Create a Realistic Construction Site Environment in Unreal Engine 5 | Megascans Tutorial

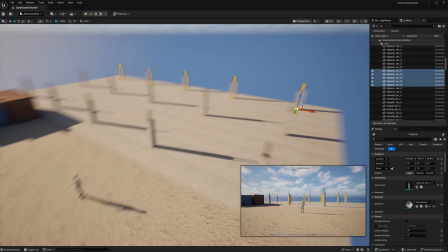252s
This will create an interesting lighting scenario and will provide more surface area for interesting details in set dressing.
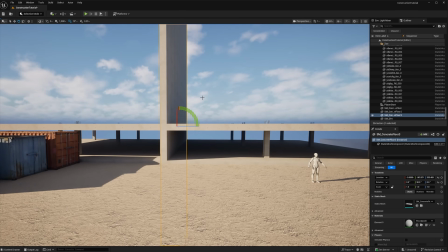263s
Now I just want to block off the sides and rear of the building to keep the scene simple and focused on the construction area.
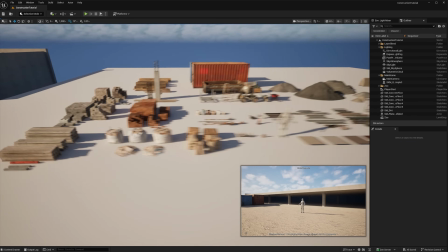274s
I'm heading over to the zoo to see what I want to add next.
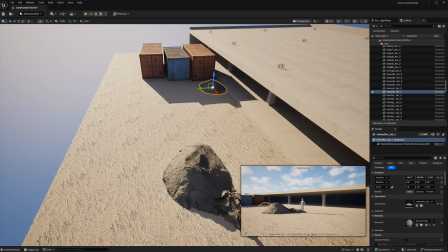277s
I decided on adding some piles of rock and sand to help shape the composition further and experiment with how they add to the scene.
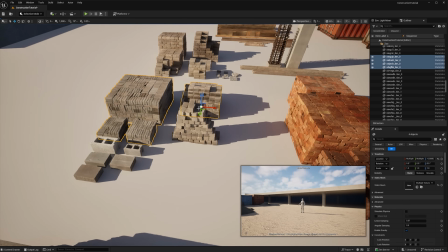288s
I want to add some blocks to the composition.
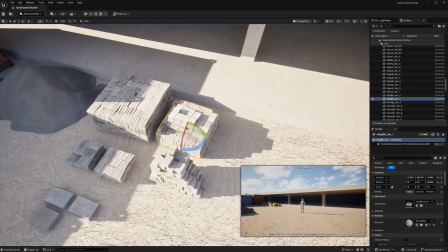291s
They add a lot of interesting detail, cat shadows well, and can be set dressed to add some story and some more organic breakup to the scene.
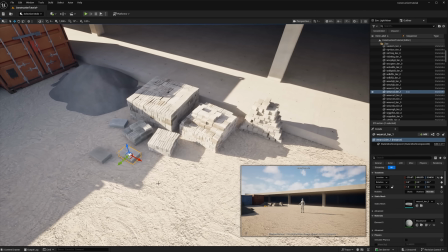300s
I like to make small rotations to assets to prevent them from being perfectly aligned with any other leading lines in the scene.
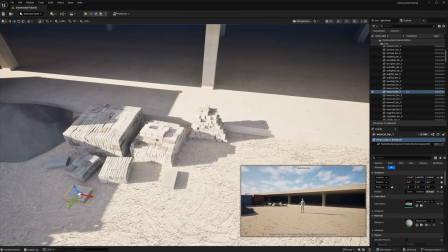308s
Breaking up those perfect lines really help to sell the realism of an environment.
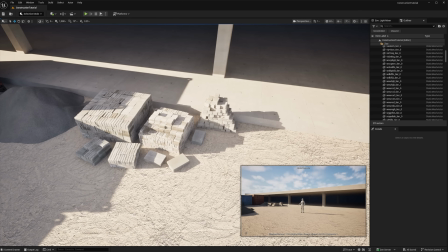315s
A hotkey I forgot to mention is holding Control and left-right mouse button clicking and dragging.
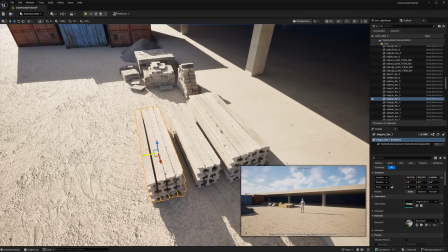321s
This is a little known hotkey that can help you transform and rotate assets without needing to use the widgets.
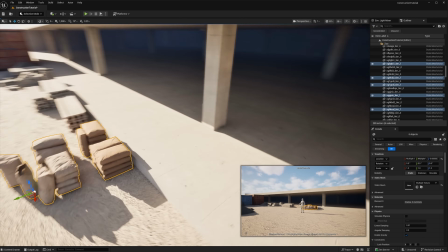332s
Organic assets, like these bags of concrete, present opportunities to set dress them against one another.
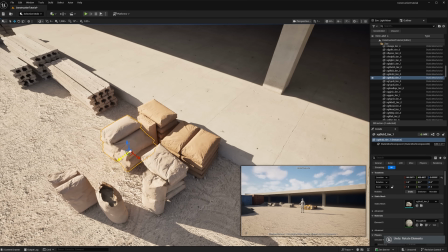338s
Leaning an asset against another, like how they might be set down by workers,
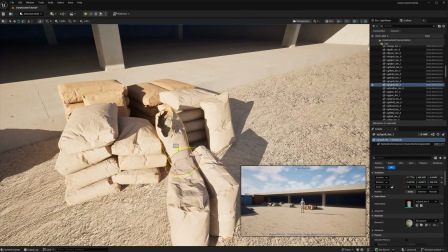343s
adds a nice touch of realism and makes the space feel more alive.
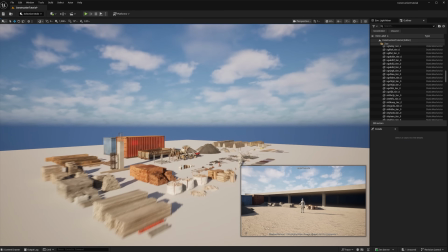350s
Wherever I start adding assets, I like to build out the story from those anchor points.
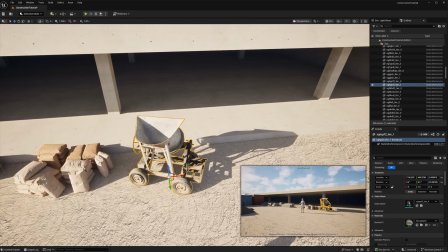355s
Since I added bags of cement to the middle right of the scene, I wanted to add a cement mixer to complement those assets.
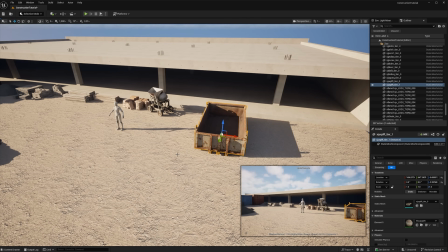363s
Similar to how I use shipping containers on the left side of the scene, I also want to break up the leading lines of the building to the right.
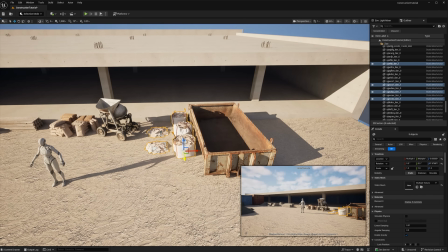373s
Just like with the cement section, I want to start building out the story for this area, adding waste materials to the surrounding area.
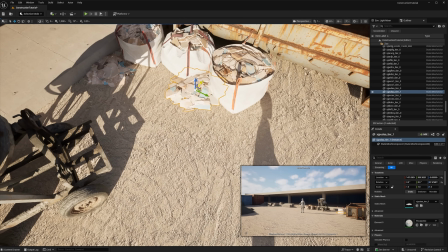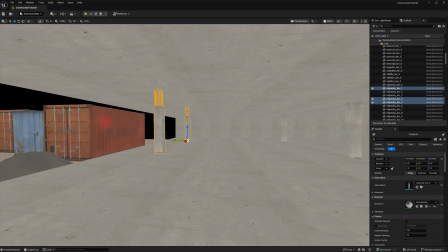390s
The building is starting to look a bit basic, so I want to start building out the story for this area further.
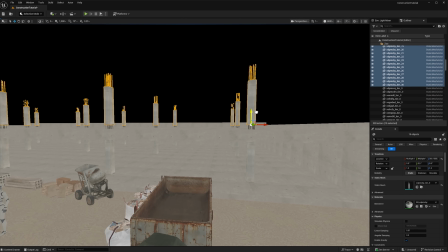396s
Adding partially constructed areas is a great way to suggest that the building is a work in progress.
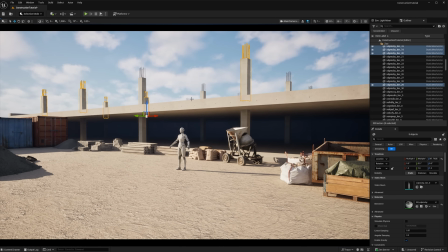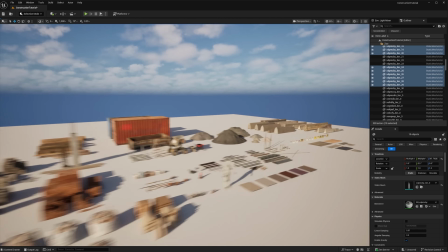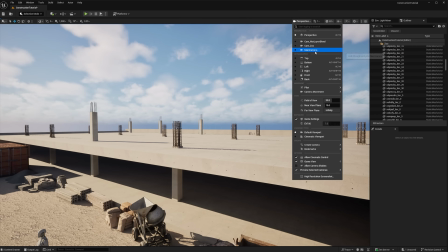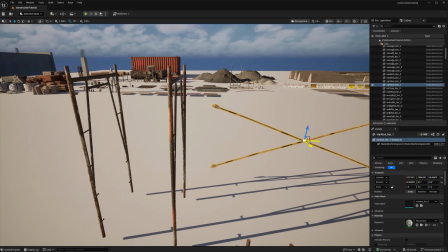421s
Here I want to play around with making some sort of scaffolding.
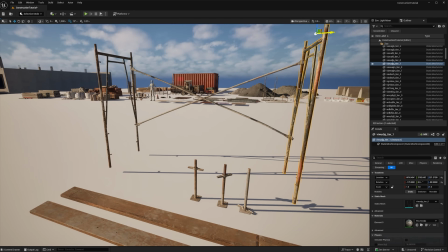424s
It'll add some verticality to the scene, a little bit more visual interest, just in terms of how detailed it is,
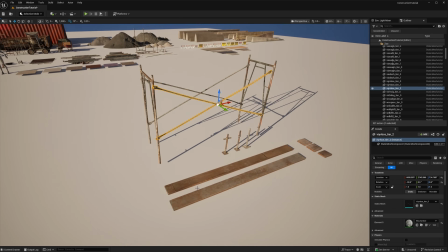432s
and it'll allow me to break up some of the scene's composition.
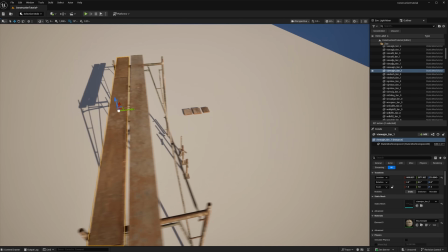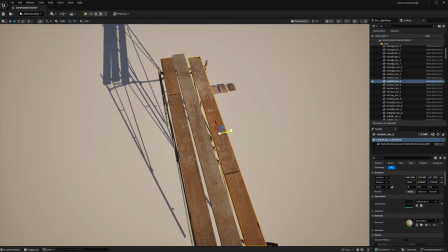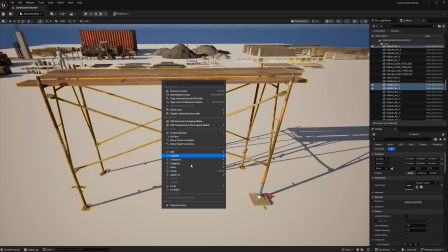448s
Packed level actors are useful to create reusable prefabs to assist with set dressing.
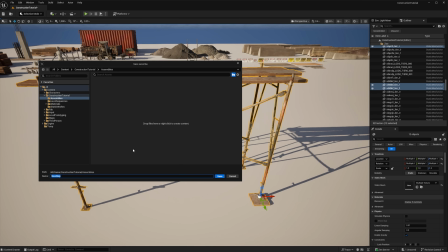453s
This is especially useful since they can be updated later, and those updates will propagate to all other instances.
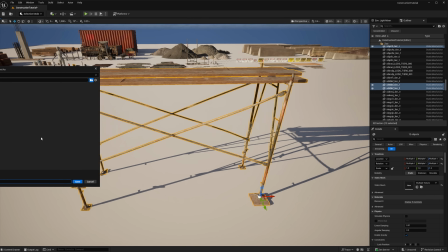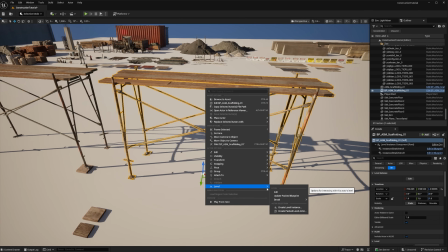467s
A fast and effective way at reducing repetition is to break apart existing packed level instances,
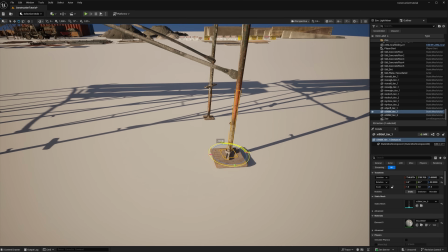474s
make some changes, and repackage as another variation of the same asset.
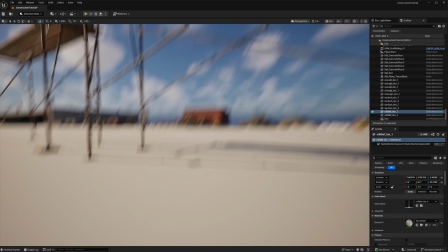479s
It's efficient and it's a lot easier than making another version from scratch.
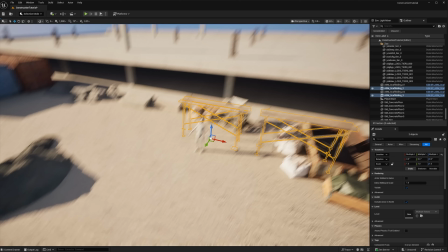486s
Now I'm just gonna copy these scaffolds over to the main scene and I'm just gonna play around with them.
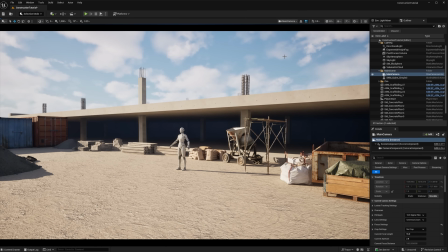492s
I wanna dock my camera and pay attention to how the scaffolds are affecting the scene in different positions.
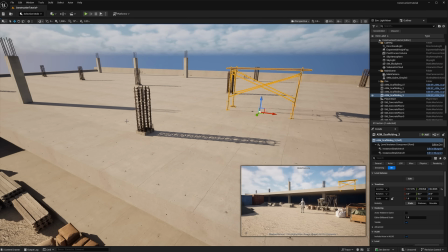500s
A lot of times I'll just copy over existing assets just to play with the idea that maybe I want to change something entirely.
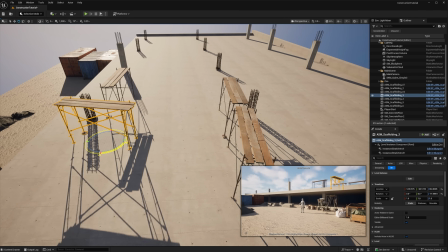509s
I'm really liking how the scaffolds are looking on the second floor. They're blocking a lot of the background sky, which I'm not really doing anything fancy with,
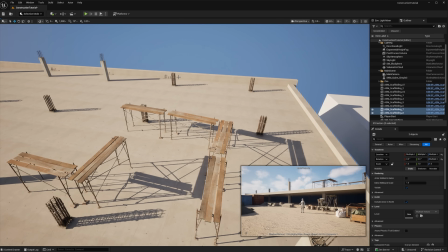517s
so I want to make sure to keep the focus on the assets themselves.
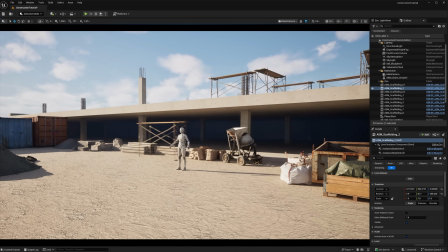524s
Now, once again, I'm just playing with the idea of having this scaffolding be more of a focal point.
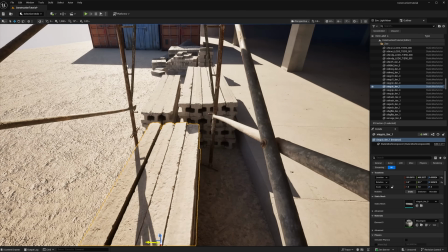529s
It's not the focal point for the scene, but I definitely want something a little bit taller
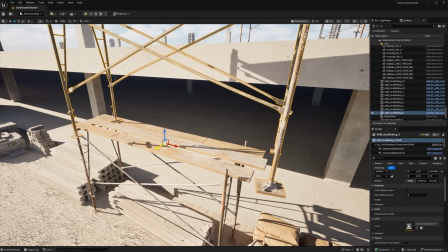536s
to contribute to blocking out the main part of the building.
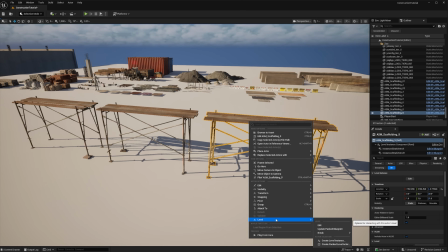541s
And now I'm just gonna go ahead and duplicate the assembly again,
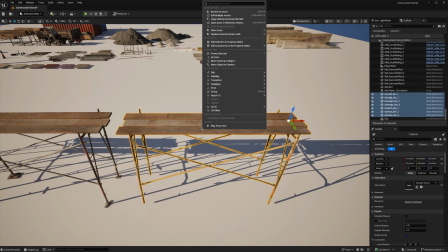546s
and I want to get rid of those bottom posts, and so this can be double stacked.
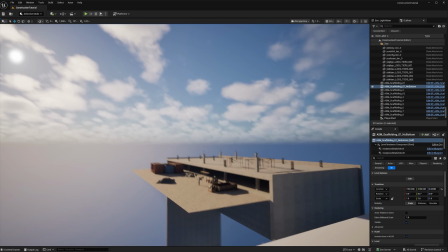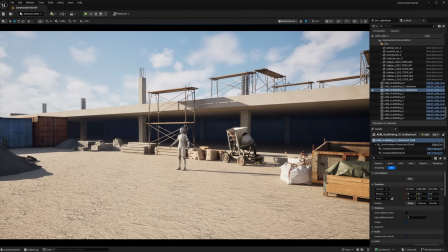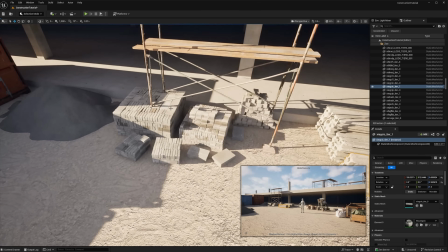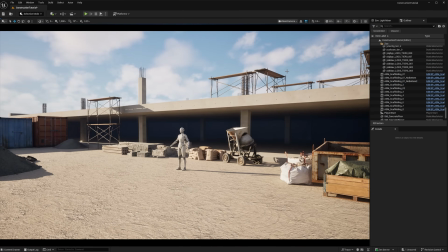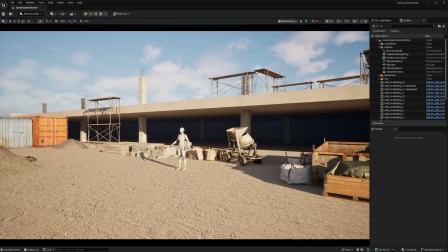574s
Now's a good time to start playing with the lighting. I have an idea of what I want, but now that I have some assets placed,
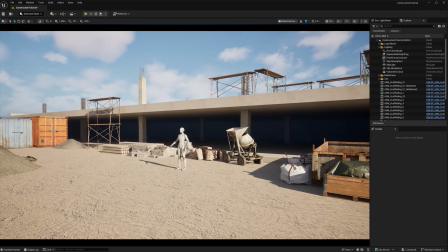581s
I'd like to see how the lighting and shadows are working from different angles, and so I can find a light direction I'm happy with.
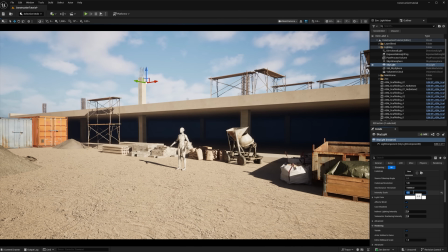588s
Next, I'd like to take a look at some of the different default lighting settings to see where I can improve the look of the scene. The skylight is too intense, the fog is too visible inside the building, and I want to push the directional light's ambient contribution just a touch.
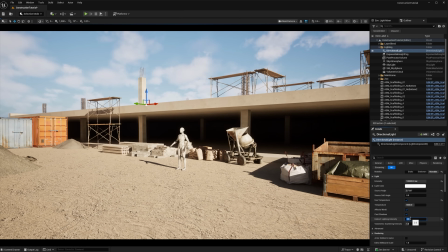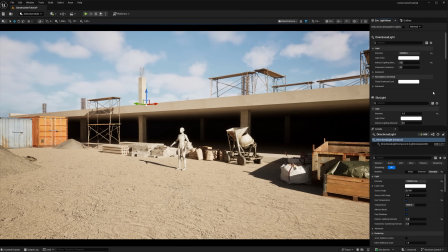612s
These settings can also be accessed via the Environment Light Mixer tab. This can be very useful when refining a lighting setup. And now that I have my lighting a bit more finalized,
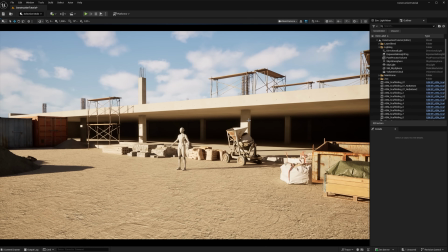624s
I want to play around with the light direction again to further refine how I want my lighting to look.
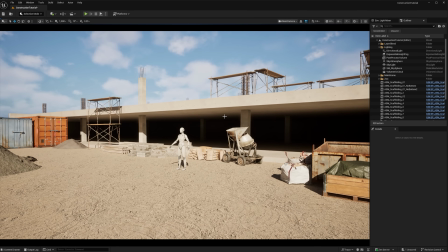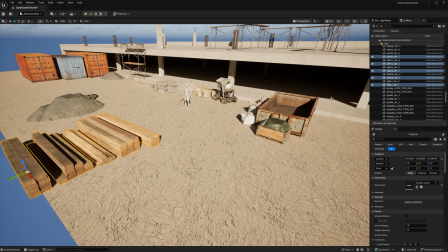636s
Now that the lighting and set dressing in the midground is coming along, I want to start filling out the foreground with some assets.
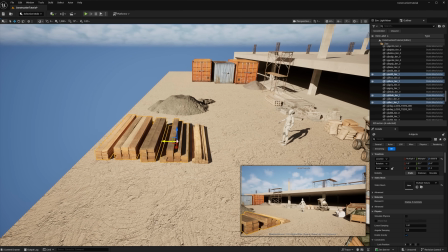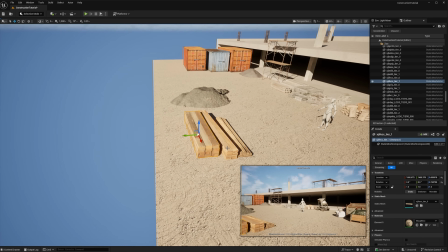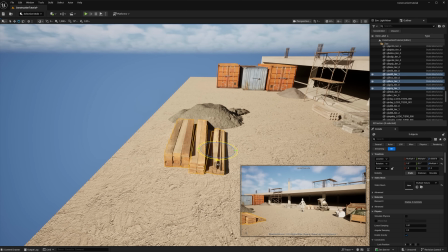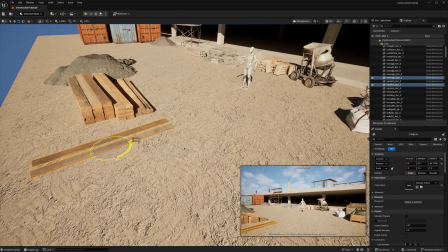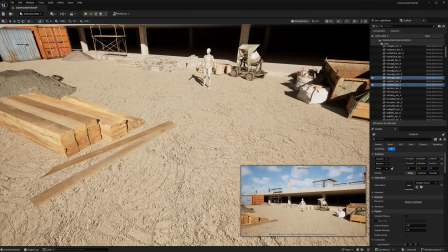664s
Whenever I start feeling like I'm losing traction on an area, I like to shift gears and reapproach some other areas, adding details and history.
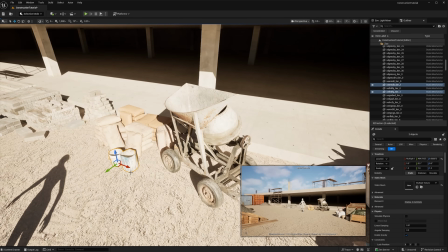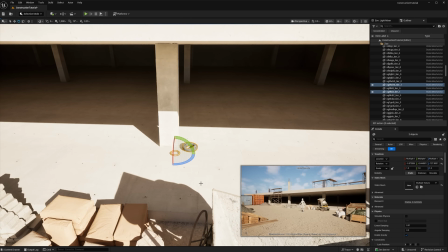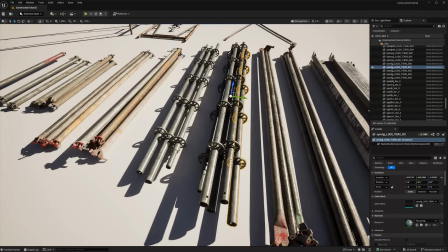687s
I'm going back to the foreground to work with fresh eyes, and there's a great opportunity to stack up some metal equipment that I haven't used yet.
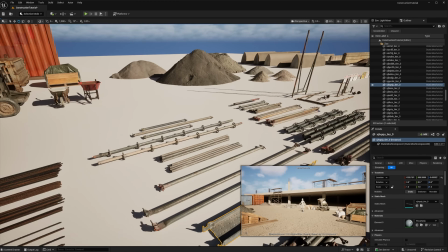696s
These metal pieces add some great material variation to the scene,
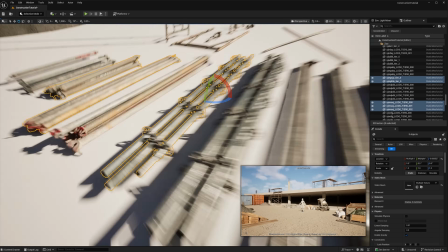701s
and I want to pile it up in a way that will add some more leading lines to my focal point.